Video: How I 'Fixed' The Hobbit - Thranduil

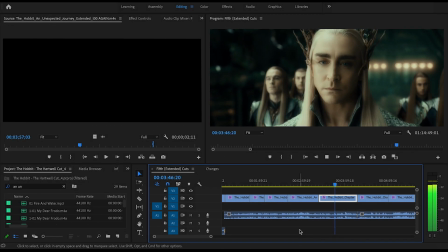0:00 As previously discussed, Thandriel was definitely one of those characters that I wanted to give just a little bit of extra love to in my extended edition.
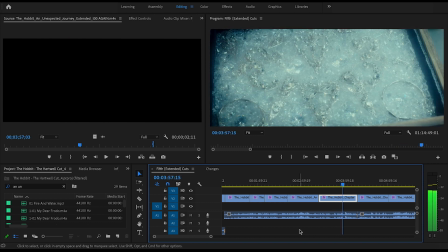0:07 So, in addition to including this moment from the extended cut of An Unexpected Journey,
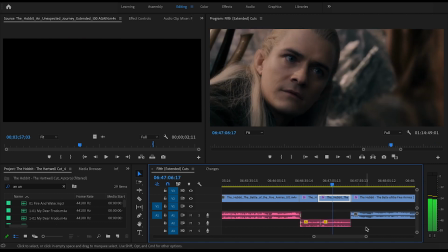0:13 The elves say the dwarves stole their treasure. as well as an abridged version of Legolas discussing his mother in this scene,
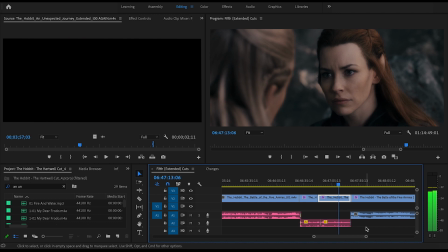0:20 My father does not speak of it.
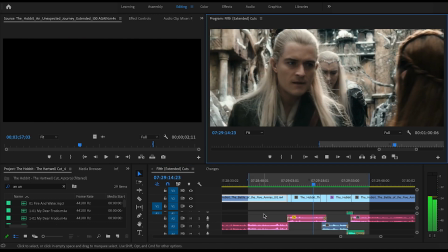0:22 I was also so thrilled to rediscover this moment that didn't even make its way into Peter Jackson's extended edition of the Battle of the Five Armies.
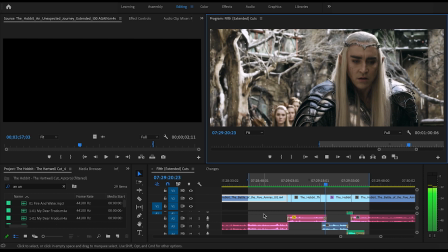0:30 Those gems were not all your wife left you, my friend.
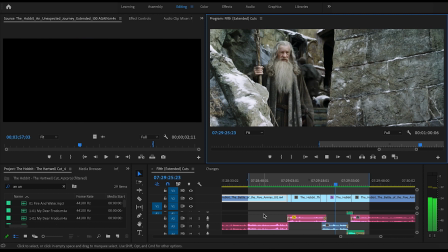0:34 With just a little bit of color grading, as well as some additional sound design and music work,
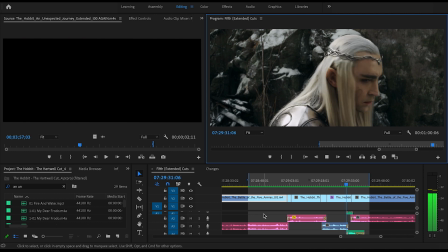0:40 it's slotted right in, and really does clarify Thranduil's motivation in all of this.
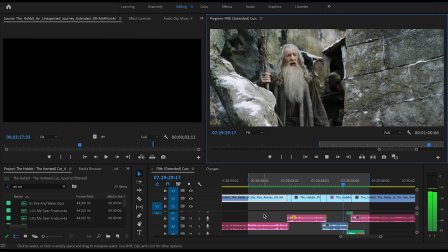0:45 Tell me which would she have you value more?
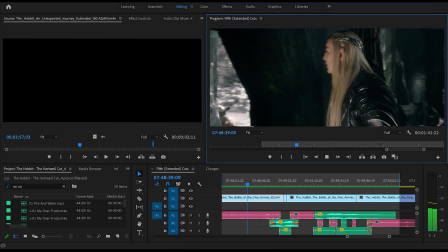0:49 And the last of the Thandruil scenes that I brought into my extended edition of the Battle of the Five Armies was this moment between he and his son.
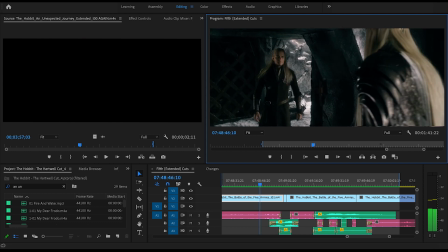0:57 But not without tweaking it just a little bit first. I really liked the beginning of the scene.
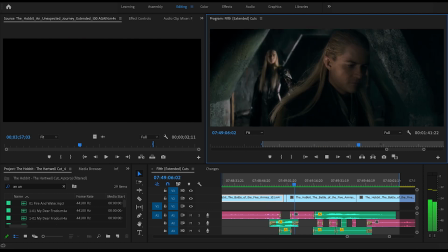1:03 I cannot go back.
And I really liked the end of it.
Your mother loved you.
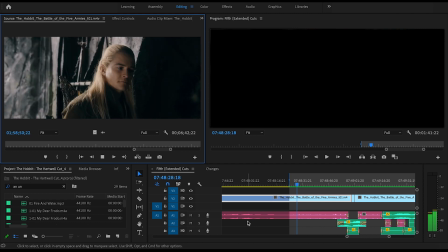1:08 But I wasn't a huge fan of the whole middle section where Thandriel and Legolas discuss Strider.
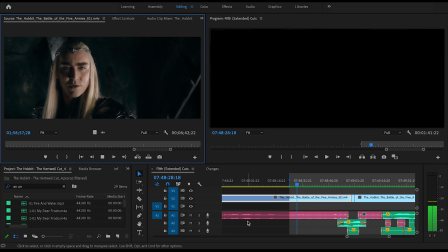1:15 He's known in the wild as Strider.
Not only was it really fanservice-y, it also didn't allow Thrandriel to really learn his lesson.
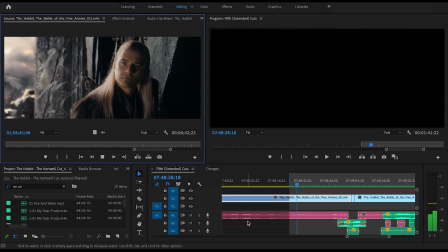1:22 In this original version, he was still able to give his son something. A path, a direction, a person to seek out.
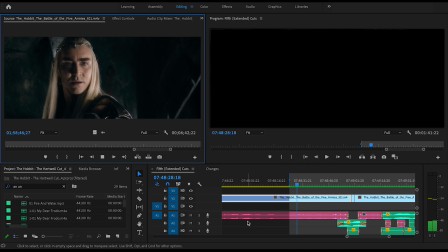1:29 His son might grow to be a great one.
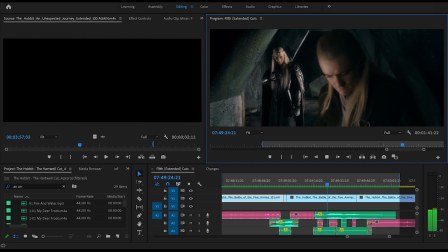1:34 But in removing that whole section, and just including the beginning and the ending of the scene, the whole thing gains so much more tragedy and poignancy.
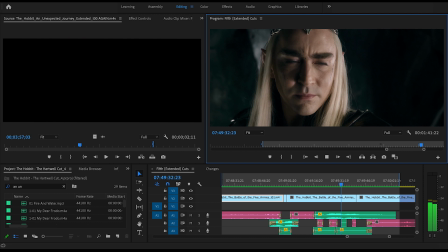1:44 we see this character finally laid low and brought to his knees humbly
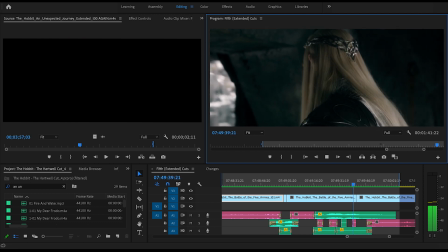1:49 admitting by not giving his son something that he made a mistake that he's broken this relationship and for me not only is that more compelling it also
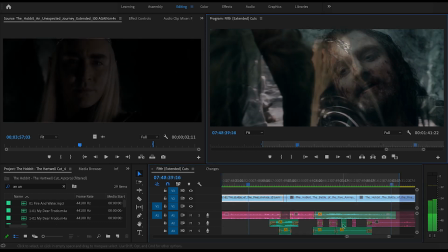1:58 falls more appropriately in line with thorin's arc both of these kings learned a
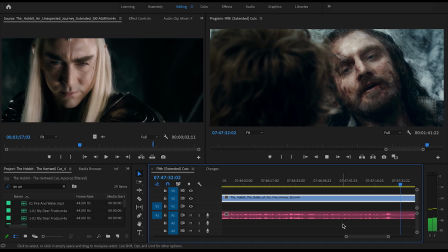2:02 very important lesson in this trilogy but just too little too late